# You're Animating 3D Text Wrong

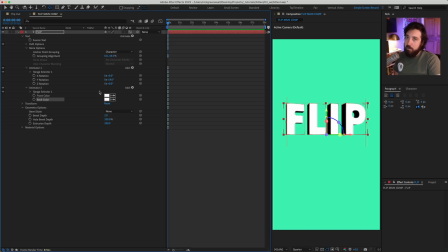And then what I also want, I think I want a bevel color. So I'll click add and bevel RGB and we'll make this into a black color. Can't currently see the bevel, so we'll add it onto the bevel style.
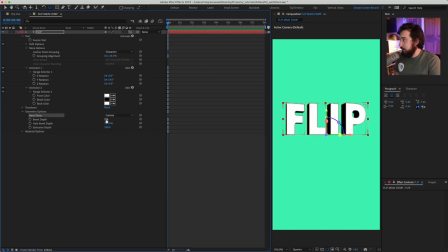Let's say a convex and then crank this up to 10. And now we have this nice cool outline, and gives it a nice graphic effect. All right, let's add some animation to this. So under our first animator here, let's go ahead and call this rotation
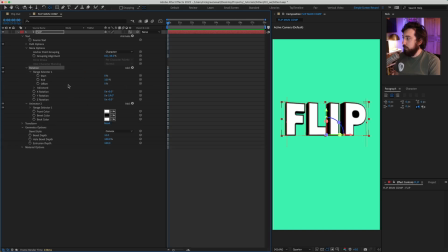and drop down this range selector here and drop down advanced, boom. Now we have all of our options here. So what we wanna do is we want to animate the X rotation to give it this flip, right?
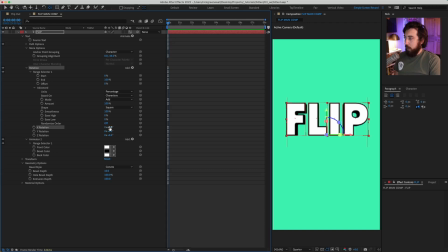So I'm gonna just put everything on zero first and I want to let's say make this do one full flip around okay so I'm going to put a one here on the x rotation now if I do my timeline nothing happened but we don't actually want to keyframe this we just want to
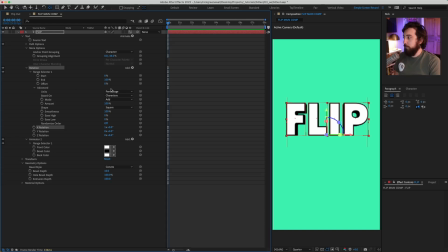tell it that it's going to do this one full flip and then we're going to animate the offset here like this all right so we'll put a one there and then we'll animate the offset from negative 100 up to
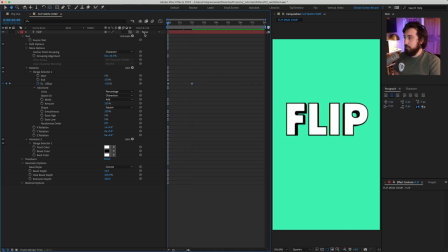positive 100 like this and then we'll play it looks pretty good am i right all right obviously that's not what we want to happen so
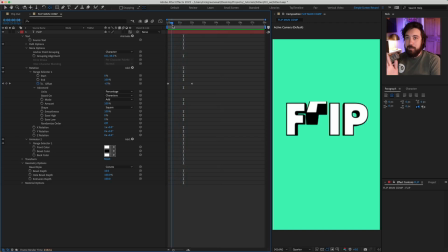we need to change um the shape that this animation is going through it right now it's on square which means that a square is getting sent through it so we want to change this to ramp down and now it kind of changes the easing shape that gets sent down this right it's
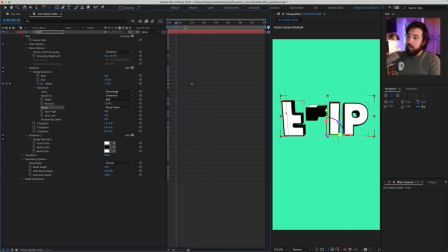a nice ramp down in shape then what i'll also do is add some ease high and some ease low 69 respectively and that just gives it a little nicer of a movement when in doubt go with 69 cannot
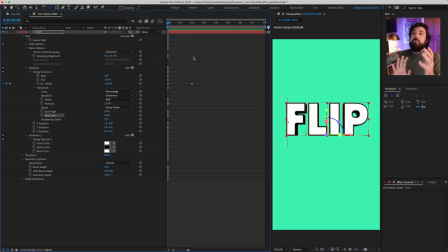hurt so now what i want to do is i want to add like a a little bit of anticipation as we call in the biz. So what I'll do is I'll maybe move these keyframes out a little bit, maybe to like one second just to make things easy. And maybe I'll make it a little bit shorter. So it happens at about one second total time.
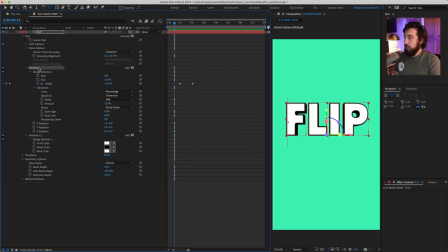And then we'll duplicate this. So grab this whole rotation animator and click Control or Command D. Now we have a second one. What we'll do is we'll basically just extend these keyframes out a little bit like this and like this.
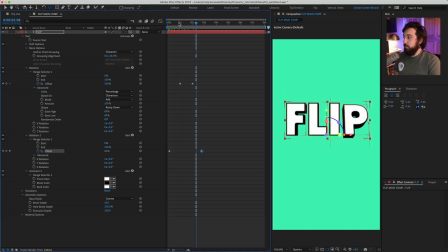So it's kind of covering the in and out of the one before it. And we'll change this rotation number here. So instead of having it be one, we'll make it be negative 25. So then what this will do is it'll basically tell it to rock back before it lurches forward like that.
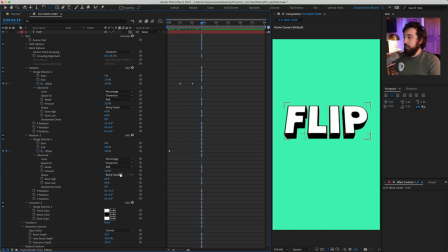All right. And then what we also want to do is we're going to change this shape. So instead of ramp down, let's change it to something like smooth. I'll bring in my work area a little bit and we'll see what that looks like. That's pretty cool. It kind of gives it this ease in anticipation,
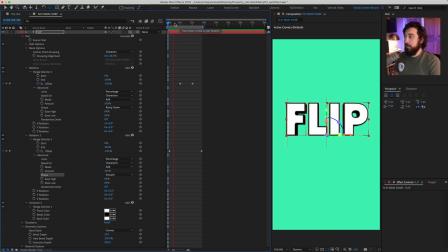but I think right now we are doing ourselves a disservice by having this ease since we're already applying the shape of smooth. So let's just turn off our ease high and our ease low and try it again. and that looks pretty good.
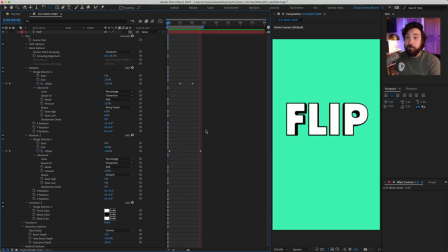You can see this P is taking his good old time getting back in place here. So all we really got to do is just nudge him in there a little bit and that should do the trick. So then if we want to add a little hop to all this,
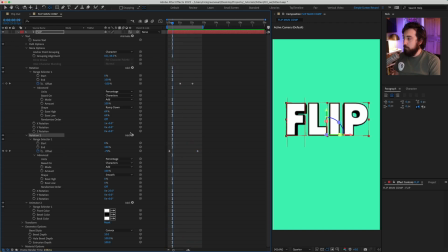then all we really got to do is just selecting this rotation here. we can just start adding other properties to this.
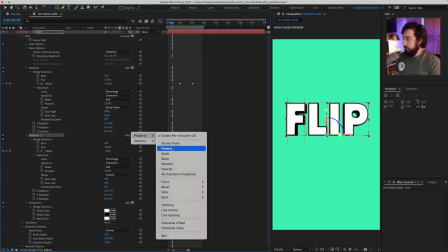So let's add a position here.
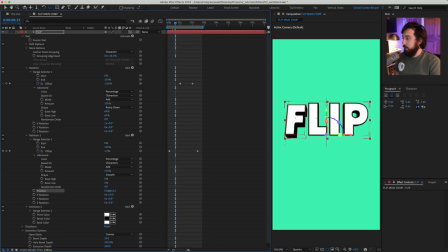And let's say maybe we wanna add on some negative 200 position up here. And now this will basically just tell our layers to do a little hop up, our letters hop up like this.
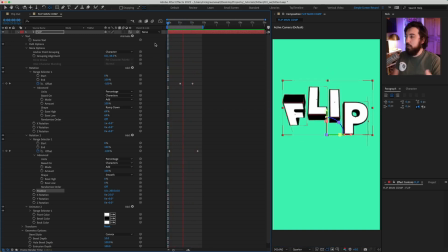And you could do this with anything if you want them to scale up, if you want them to change color, if you want them to change opacity, et cetera.
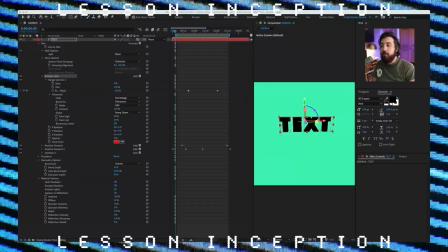Quick sidebar, if you're kind of confused about what's actually happening here,
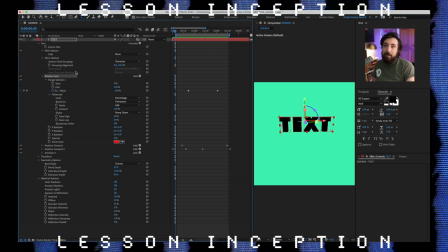an easy way to think about it is that this animator is the end point that we're trying to achieve. So as you can see here, I have the opacity at zero and the front color at red.
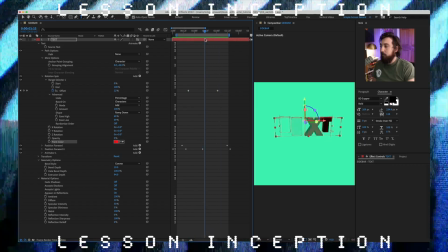So we are going to end up here at a red text and an opacity at zero.
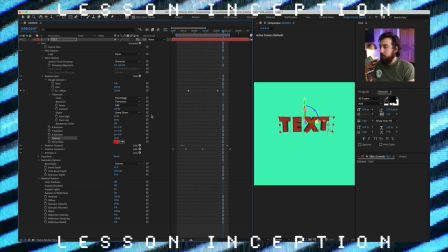If I put this at 50%, then it'll be 50% and a red color.
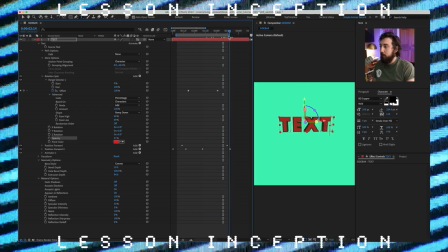And we'll go down to 50% red.
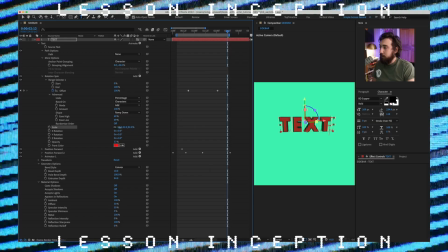If I add it on a scale here and put the scale down, that's the end point that we're going to achieve.
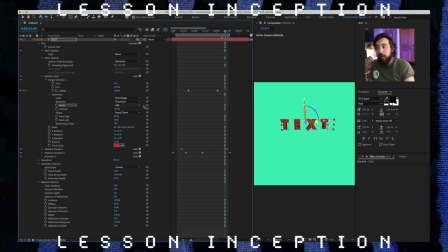If we actually change the mode here to be something like subtract, Now it's going to invert that and subtract everything. Kind of like how, you know, this is exactly how blending modes work. Same kind of idea.
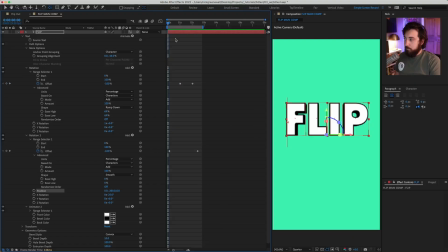So back to the lesson. And so this looks really good already, but all we have to do from here is basically keep adding on little touches that kind of reinforce this movement.
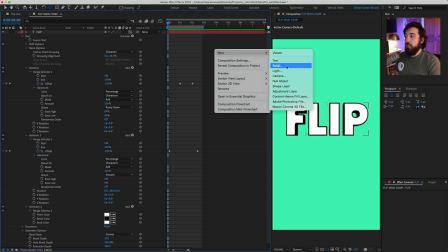So what I'll do is maybe I'll add a new null object like this and
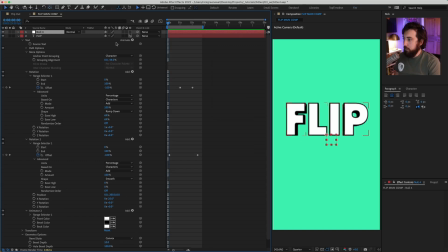maybe move this to the center here and I'll pick whip my flip to this and I'll make this move up and down alongside my flip so when my flip is down the null is down when my flip is
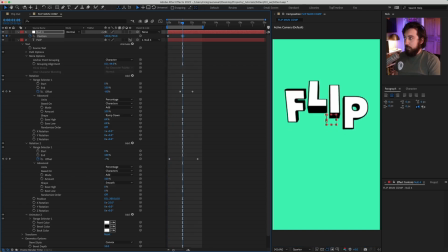up the null moves up and then it comes back down when the flip comes down like this and maybe I'll overshoot it a little bit and then I'll open the graph editor and I'll
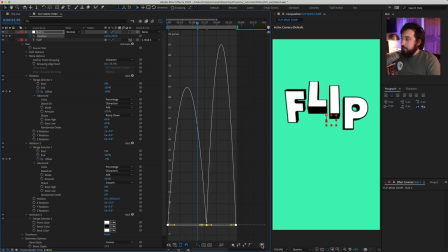select everything and I'll apply some easy ease and let me scroll in a little bit here and we'll just make it a little more ease like this and then play it back.
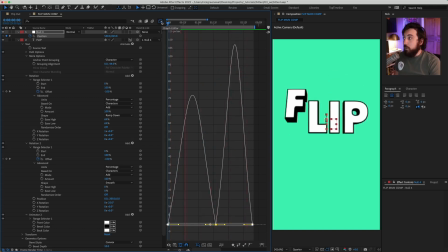That just gives it a little more bounciness. What we could do again, we could select our text layer here, click R and add some rotation like this that kind of mimics the same kind of movement
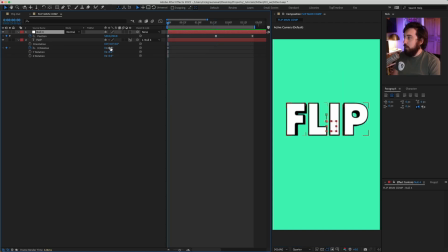as our null object. So maybe we'll say on when it's down, it's back 10. When it's up, it's forward 10. When it's down, it's back 10 again.
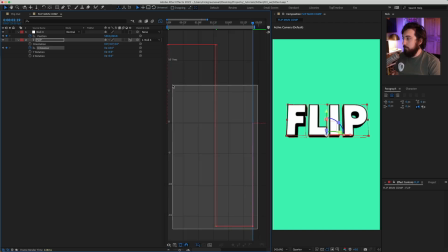And we'll open up the graph editor and do the same kind of easing that we just did like that. Crunch these peaks and valleys a little bit. So you add these little kind of accents.
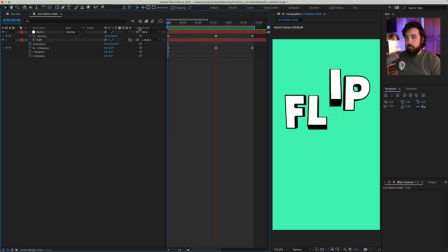And now very quickly you have this really fluid, natural text. And the great thing about this is now I can take this flip and I'll duplicate it using control or command D and I can move this down and I can just change the text here to be out like this.
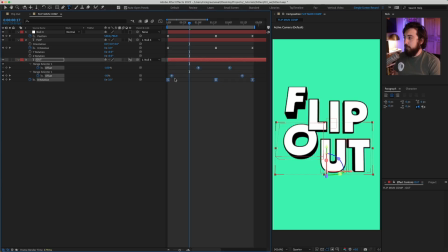And maybe I will take this and I will grab all these keyframes and move them just to be over one or two or this way, one or two, doesn't really matter. And so it's offset a little bit.
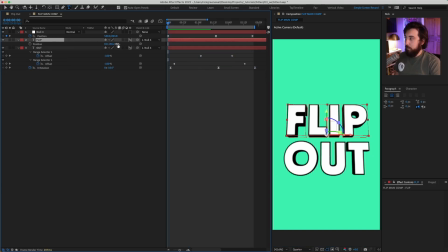Maybe I'll take flip here and I'll click P and push this back into space. So it feels like it's behind it more. Move it over, move it down.